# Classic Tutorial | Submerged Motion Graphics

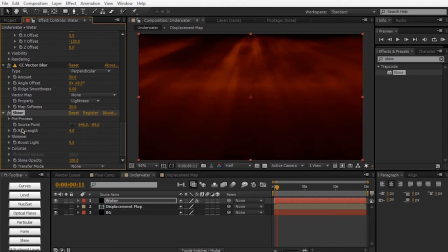[8:28]
And then we're going to pull up the source point so that the source point is very, very high up to kind of simulate light above the water.
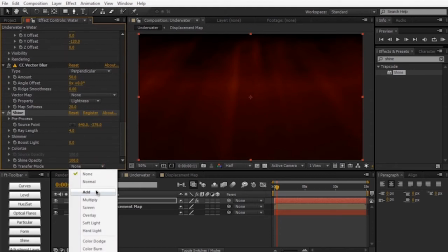[8:37]
And then we're going to change the transfer mode from none to add. So it's going to add the colors into the existing colors right here.
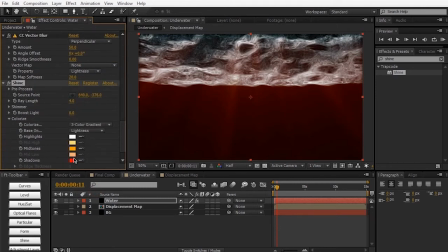[8:45]
And then we're going to go to the colorize and change the shadows to a blue.
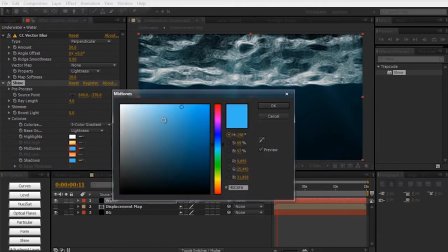[8:51]
And change the midtones to a very similar blue, except a lot lighter. Something like that.
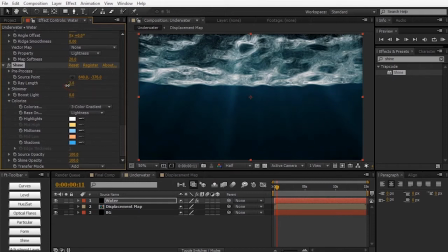[8:58]
And then we can decrease the ray length a little bit and bring up the boost light.
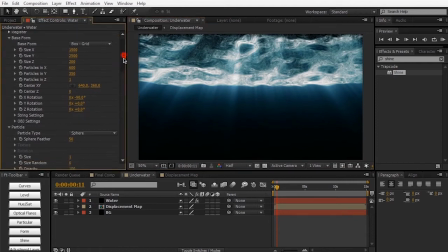[9:03]
And then with that done, we can go ahead and go back into the particles tab of form.
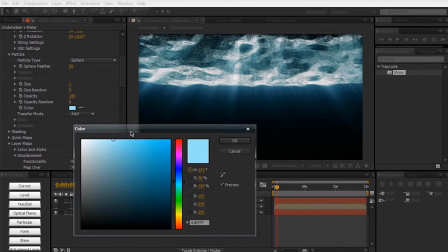[9:07]
And then we can also make some minor adjustments to the color to kind of just blend in the colors a little bit nicer.
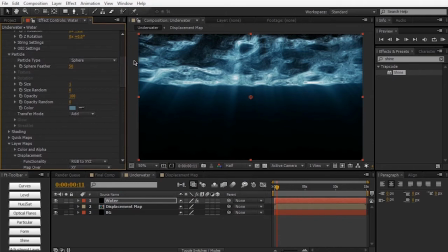[9:12]
Maybe something like that. And now we can start to apply some nice shading and lighting to our underwater ocean scene.
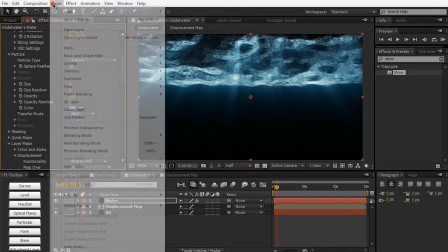[9:18]
So let's go ahead and create a new light. Layer, new light.
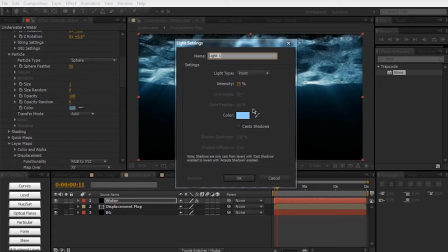[9:23]
And we're going to make it a point light. Make it a blue color. Hit OK.
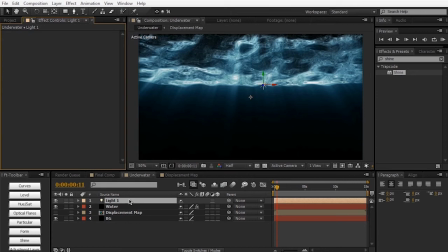[9:29]
And right now the lights don't affect form at all because we don't have shading turned on. So back into the form layer, we can go under shading and turn on shading to on.
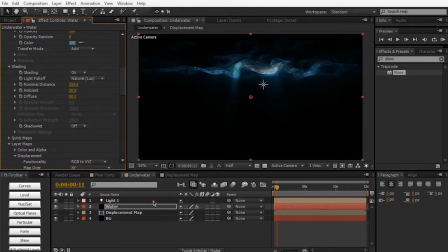[9:40]
So now you should see that our lights are starting to affect our ocean right here. I'm going to pull this one way back a little bit so it's very, very close to us to kind of light the front part of the ocean.
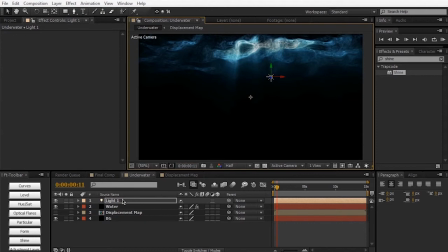[9:55]
And I'm just moving it in Z space. And then I'm going to duplicate the light by hitting Control Command D to duplicate it. And we're going to bring this one a little bit further back, just so we illuminate a good portion of the water right here.
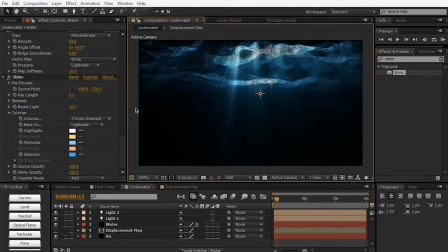[10:10]
And that is looking absolutely fantastic to me. So now that we have the water set up, let's go ahead and take a look at how to recreate the floor. Now the floor is going to be very similar to how we recreated the displacement map for our water layer. So we can actually just go ahead and borrow that layer from our displacement map.
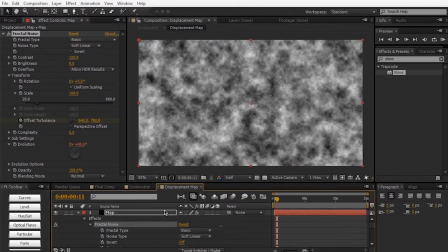[10:26]
So back into the displacement map composition, we can actually just copy this whole entire layer, hit Control Command C, go back into the underwater composition, and just paste it in there, Control Command V. We're going to make this thing a 3D layer, so go ahead and toggle your switches until you see the 3D cube, make it a 3D layer,
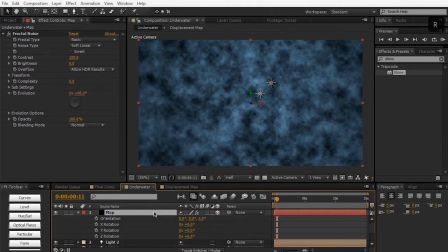[10:46]
and we're going to hit R on the keyboard to bring up the rotation, and just like the water, we're going to set the X rotation to -90 degrees, which is going to flip it horizontally.
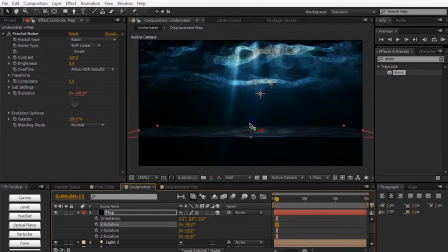[10:56]
And then we're going to push down the floor layer on the Z space to kind of just bring it down here, run there, and then we're going to hit S on the keyboard to bring up the scale. We're going to uncheck scale proportions or constraint proportions, and then we're just going to make this thing a lot longer.
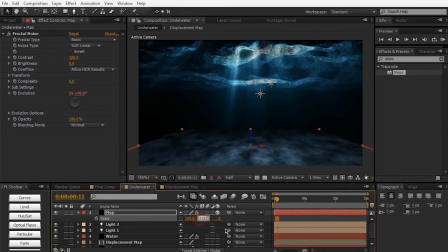[11:13]
So pull up the Y, I'd say about 350 or so, and just pull up the X to about 200. And then we can hit P on the keyboard, and we're kind of at the center of the floor right now, so let's go ahead and just push that back a little bit,
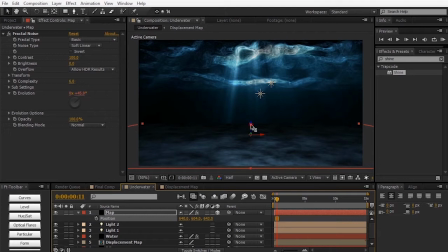[11:32]
something like that. So we're kind of cheating the movement right now. We're not actually moving. We don't have a camera moving, but with the floor layer and the ocean layer right here, it makes it seem like we're moving.
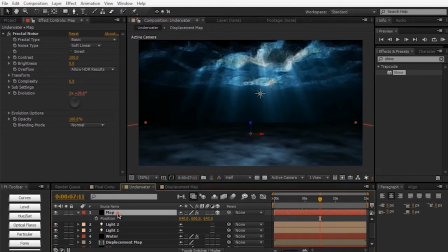[11:47]
And I'm going to make a few minor adjustments to the floor layer. Let's go ahead and rename the map to floor. And then we're going to go down to the transform. And then we're going to uncheck uniform scaling once again.
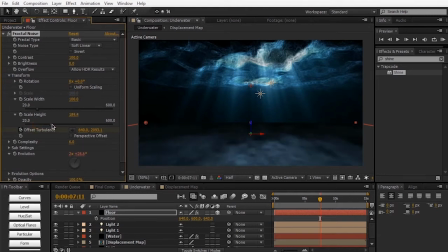[12:00]
And we're just going to bring up the height a little bit to maybe around 250. And again, the reason why we're using fractal noise is because it gives it a really nice terrain organic look. Really great for these kind of abstract things like this.
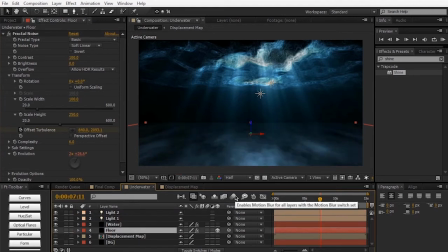[12:15]
And we're going to move the floor underneath our water layer so all the shine can kind of just hide the imperfections of our floor layer. Kind of blends in a little bit nicer. And of course, we're going to do some minor color correction. So go ahead and bring in the curves effect. Drag curves into our floor layer.
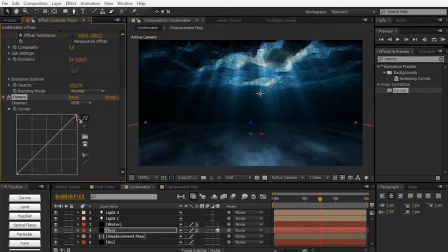[12:33]
And we're just going to darken this thing a lot.
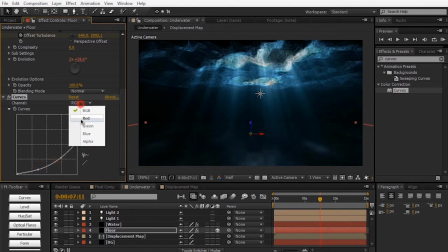[12:38]
Give it a contrast boost. And then we can go into the blue channel. Make it a little more blue. Decrease the reds a little bit. And we're just going to bring up the greens. And we can just make this thing a little bit longer.
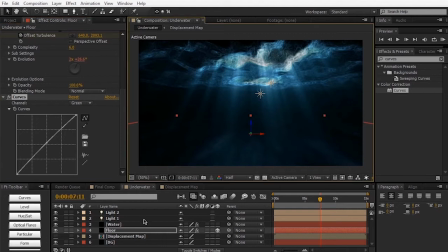[12:59]
And then of course adjust it. Something like that. Just so we had this nice long organic floor. And if I just RAM preview this real quick.
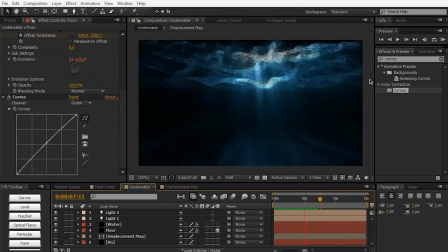[13:13]
So as you can see, our animation is really coming together now. We have our nice surface water, we have our volumetric lights, and we have the floor. Now the volumetric lights give a really nice illusion that we have a nice big large volumetric space. Now we can actually enhance this even more and kind of fill in the imperfections, hide the gaps,
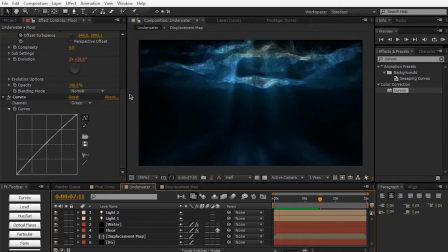[13:31]
and kind of just fill in the rest of the frame by adding some nice environment elements such as smoke and particles. So I'm going to do that real quick by creating another new solid. Control Command Y. And we're going to call this particles.
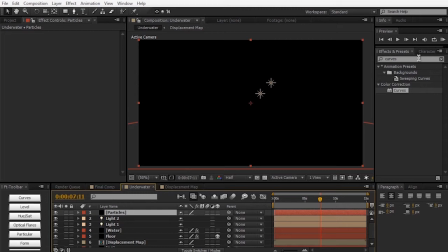[13:44]
And we're just going to be creating those nice kind of air bubbles, kind of water bubbles in the water. And we're going to be using particular for this. Shortcut particular, drag that in.
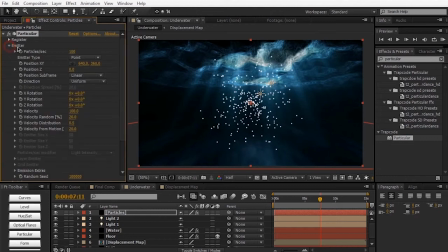[13:56]
And into the emitter section right here, we want to reduce the number of particles. This is too much particles. So we're going to change the particles per second to 10. And then we're going to set the emitter type to box.
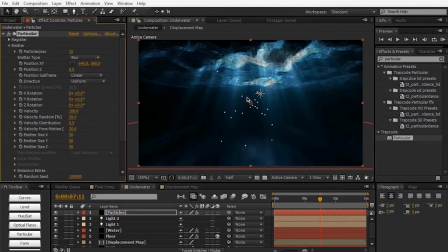[14:09]
So now our particles are emitting from a box rather than from a single point. And let's go ahead and just pull this thing way back in Z space. Kind of just drag it back to maybe about 3400.
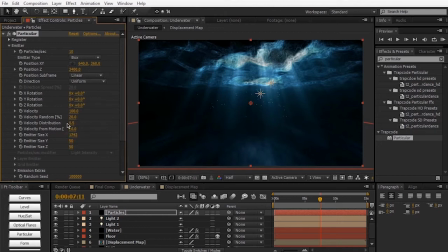[14:26]
And then we can really increase the size in X. Make the space a little bit wider. So approximately 4000. And then we can change the emitter size in Z to about 200. Just so we have some more room going on. And we can go into the extra emissions to set the pre-run to 100.
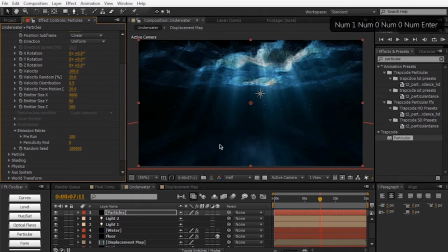[14:45]
So it's going to start emitting already before the time starts. But unfortunately, you can see that the particles don't exactly make it to us or past us. So you want to give it that nice wind boost. So into the physics, we can go into air.
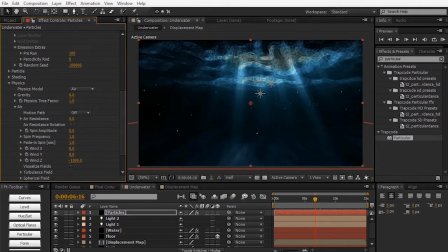[15:02]
And we want to decrease the wind in Z. So it's going to push the particles towards us, like you see in the preview right there. And we want to change the wind in Z to negative 2300. So as you can see now, our particles are actually making it to us.
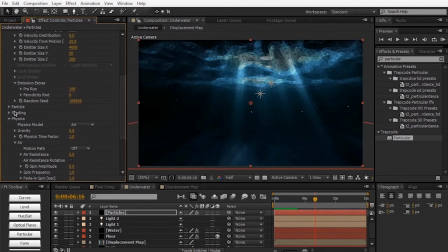[15:22]
So now we can go ahead and go to the particles and tweak the settings.
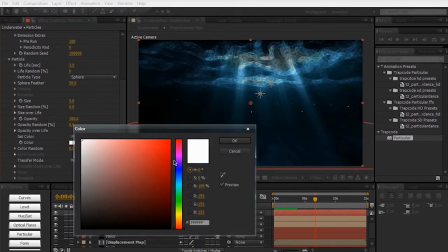[15:27]
We're going to make it a light blue.
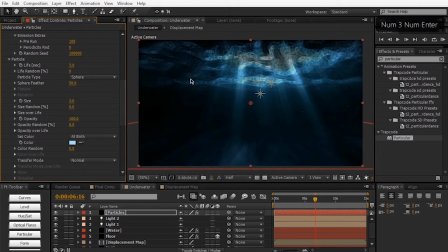[15:31]
And we're going to decrease the size to 3. And maybe a little bit too small. Just so we kind of have these subtle air bubbles going on. And right now, our particles are kind of moving at us in a linear way. Just moving straight at us. There's no air resistance. There's no water resistance. None of that turbulence going on.
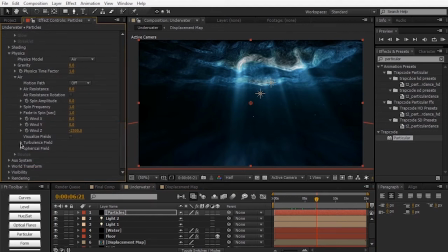[15:49]
And we can add that turbulence by going into the turbulence field and form. And just changing the effect position to 10. And that's just kind of give the particles a kind of displacement path going on. So it's not just moving straight towards us in a very linear fashion.
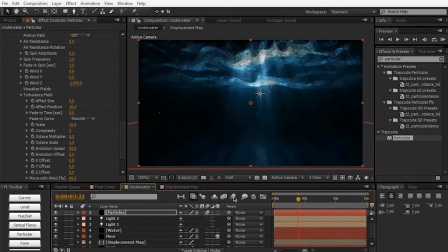[16:05]
And of course, we can turn on the motion blur for the layer, as well as the composition, to kind of give it that more realistic motion blur. And we're going to drag the particles above our water.
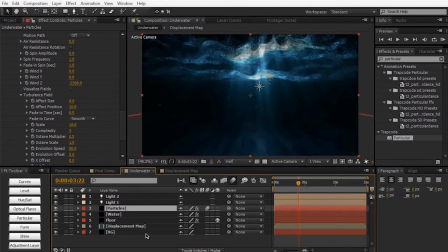[16:16]
So one final thing, we're going to have to create the smoke. And the smoke is going to be using the same parameters pretty much as the particles right here. So I'm going to go ahead and duplicate the particles layer. We're going to call this smoke to kind of give it that nice atmosphere in the water, unclear atmosphere.
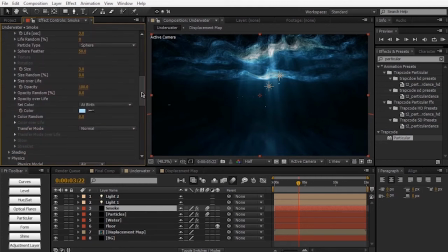[16:33]
And we can go down into the particles section and change the particle type from sphere to cloudlet. And we really want to pump up the size.